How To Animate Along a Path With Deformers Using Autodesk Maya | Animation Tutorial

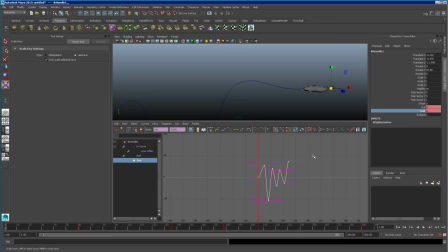1253s
Okay, so I get kind of the reverse value. And then I'm going to offset it a little bit. I find just by doing this, I get a little bit of a nicer rotation because the twisting
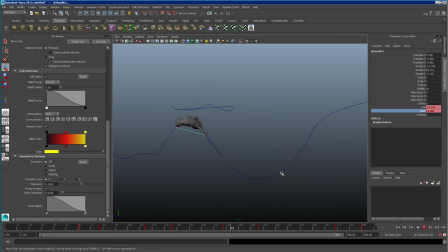1263s
counteracts the rotation of the fish, of the creature. So you get less of a uniformed rotation all down the spine. So just have a look here where he's really twisted here. We can really offset that.
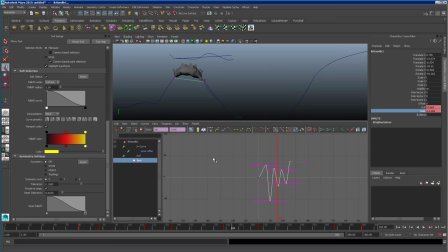1275s
So let's go back into here with the twist. And the more I pull it over, the more you're going to see it's correcting its curve so that it's not bent along the whole body equally.
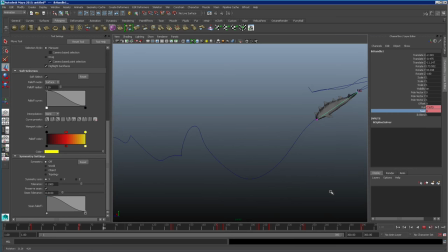1286s
But then it catches up and straightens itself out. It's just a really automatic way to create something a little bit more organic.
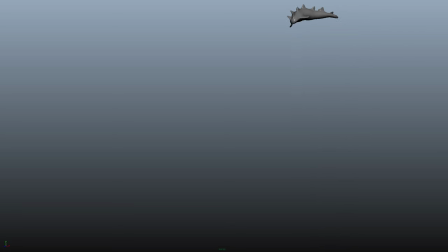1293s
This is a play blast out of Maya of the final little creatures swimming along. It's not perfect, but for such a quick example, I think it works really well.
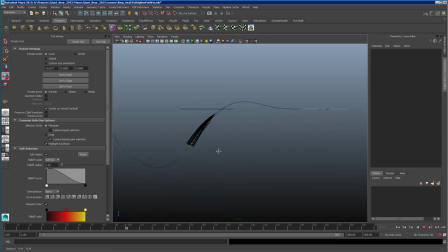1307s
I just wanted to show you an example too. What I did is I just created a flat shape that is essentially a piece of paper that you could attach a painting to. You don't have to be a great modeler to actually take advantage of these tools. Now, I would reduce the amount of twisting that's happening because it would reveal the flatness of the painting,
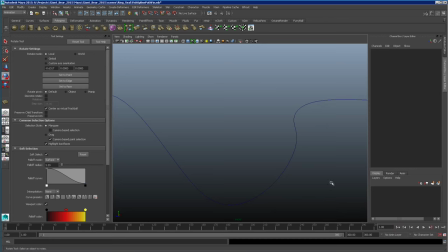1326s
but you could have a painting of a really cool creature or a serpent or something on this and take advantage of all the
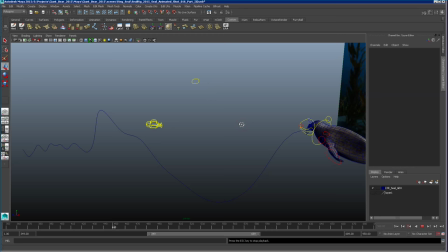1332s
deformations and everything that are happening in this simple rig. Okay, great.
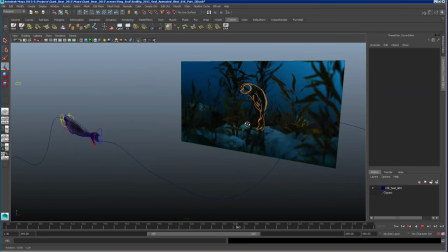1337s
I think I'm going to leave it at that. Thanks for watching this video. I hope there's something in there that's helpful for you.
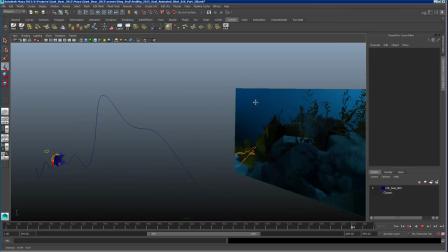1341s
I'm not much of a Maya expert. I'm sure there's a million tutorials on how to do this out there already.
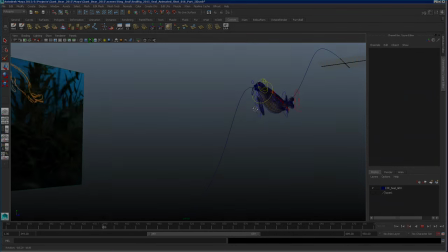1346s
And hopefully there's something new in this for you and it's not too redundant. Thanks for watching.